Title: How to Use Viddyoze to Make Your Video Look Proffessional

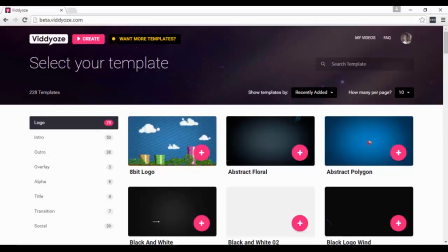[0:00]
Hello, Cham here, and first of all, I want to thank you for grabbing videos from me. And right now, I want to give you this bonus videos. And in this first video, I want to talk about how to add some graphics to your live action videos and how to do it
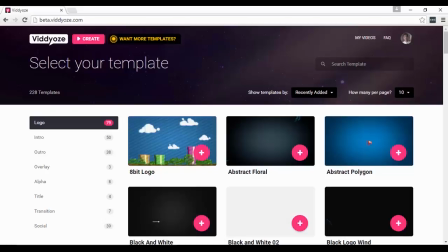[0:17]
properly in order for you to create more professional videos with the graphics that you create from Viddyoze.
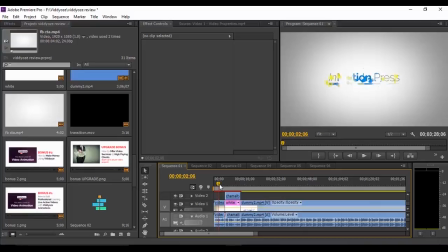[0:25]
And right now, I have this dummy video project inside Adobe Premiere Pro. And I'll be using this project to demonstrate to you things that you can do to make your live action videos look more professional.
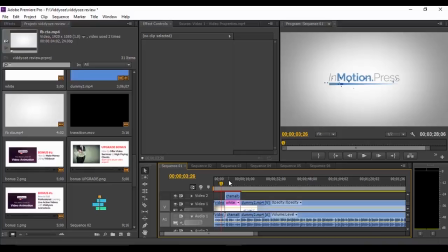[0:38]
But again, don't worry if you're not using Adobe Premiere Pro. The principles that I'm going to show you here is applicable to any software like Camtasia or any other software that you're using to edit your live action videos.
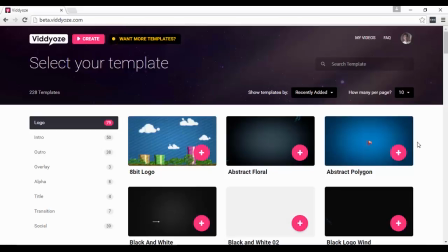[0:52]
First off, what I wanted to talk about is on how to choose some graphics that matches your brand. So as you can see, I'm now here in the dashboard of Viddyoze and I'm under logos.
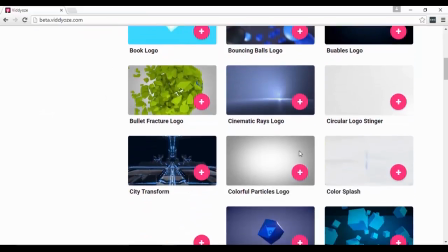[1:07]
And as you can see, there are lots of templates here that you can use.
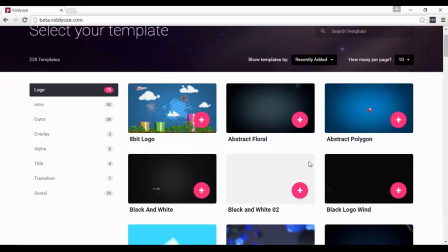[1:12]
And in choosing a template that you will use, you should bear in mind the brand of the video that you are creating.
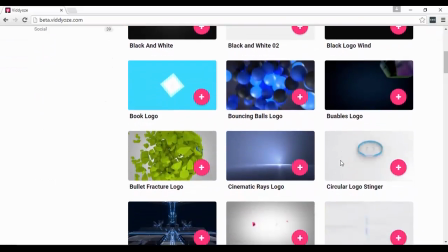[1:19]
Do not just choose any of this and then, just bring them into your video and then not think about the branding.
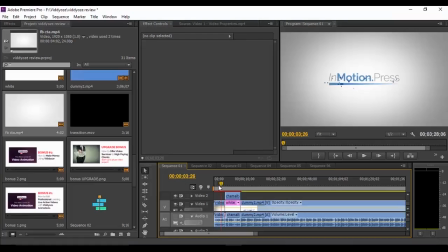[1:27]
For example, here's a great looking template here that I can use for this video that I'm creating.
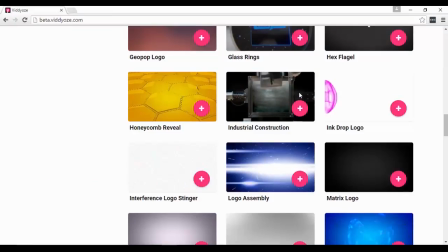[1:35]
But as you can see, it actually does not match the topic and the kind of business that I'm promoting in my video. So for me, although this template actually looks really great, I will not choose this kind of template for my video.
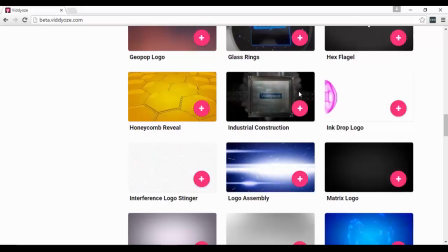[1:51]
And this kind of template might be useful for businesses like construction company or things like that. Might be even useful for businesses like 3D animations or whatnot, but in a kind of video that I'm doing right now,
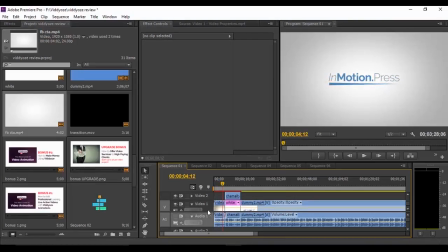[2:05]
which is more on for internet marketing, I don't think this kind of video goes with it.
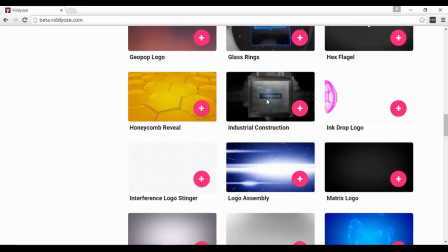[2:10]
So these are the things that you have to bear in mind in choosing a template that you will use for your video.
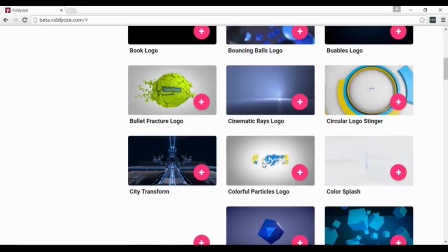[2:18]
And that's the reason why I chose this particular template here called Colorful Particles logo, because as you can see, the logo is simple, and for me it goes really well with the kind of business that I'm promoting in my website.
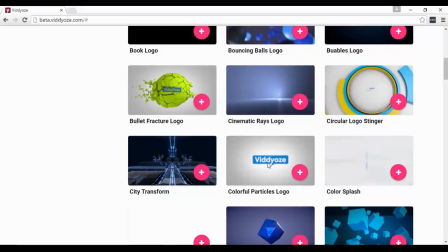[2:32]
And actually, in most cases, I actually recommend that you just choose any of the simpler ones here. Of course, you can choose other complicated styles like this one.
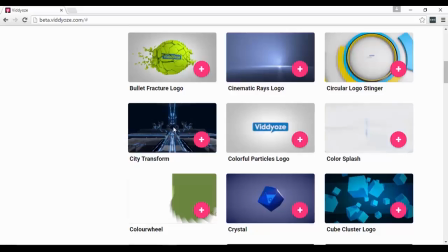[2:44]
Just make sure that it goes with the kind of video that you're creating and it goes with the brand of the business or whatever topic that is being talked about with the video project that you are creating. So aside from style, the other thing that you can look into is the color of the graphics that you are creating.
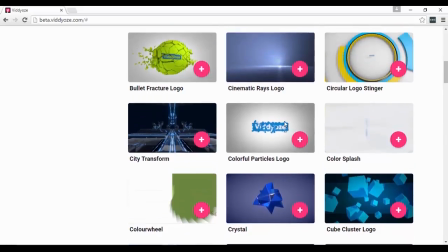[3:04]
So let's say, for example, you want to choose this template as well.
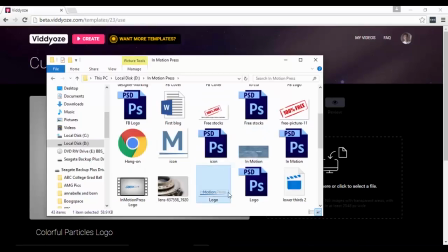[3:08]
All you have to do is click create, and then once you just drop your logo in here and then click next,
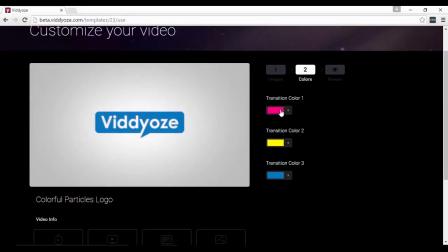[3:16]
as you can see, you can actually change the color of some of the elements here.
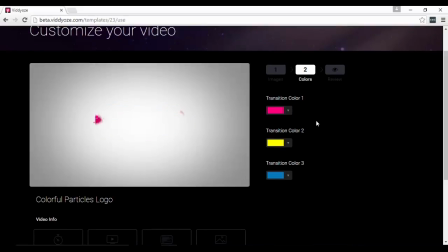[3:21]
And just choose the color that goes with your brand. Doesn't have to be exactly like, for example, in InMotion.press, my main color there is blue. While these are different colors with my logo, I just left it as that because anyway, this colors actually goes with my branding.
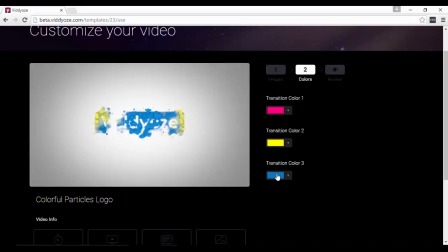[3:40]
And also there's a color blue there that also goes with the color of my logo.
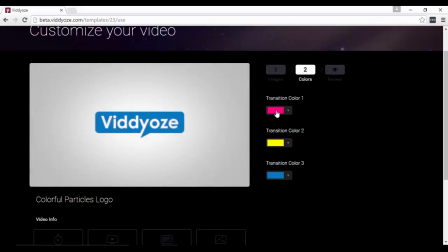[3:47]
And then the yellow and the purple color here goes with the color of my logo.
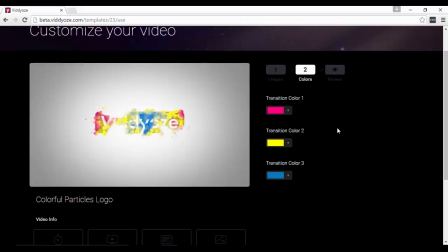[3:53]
But just make sure that the color that you choose goes with the main color that you have in your brand.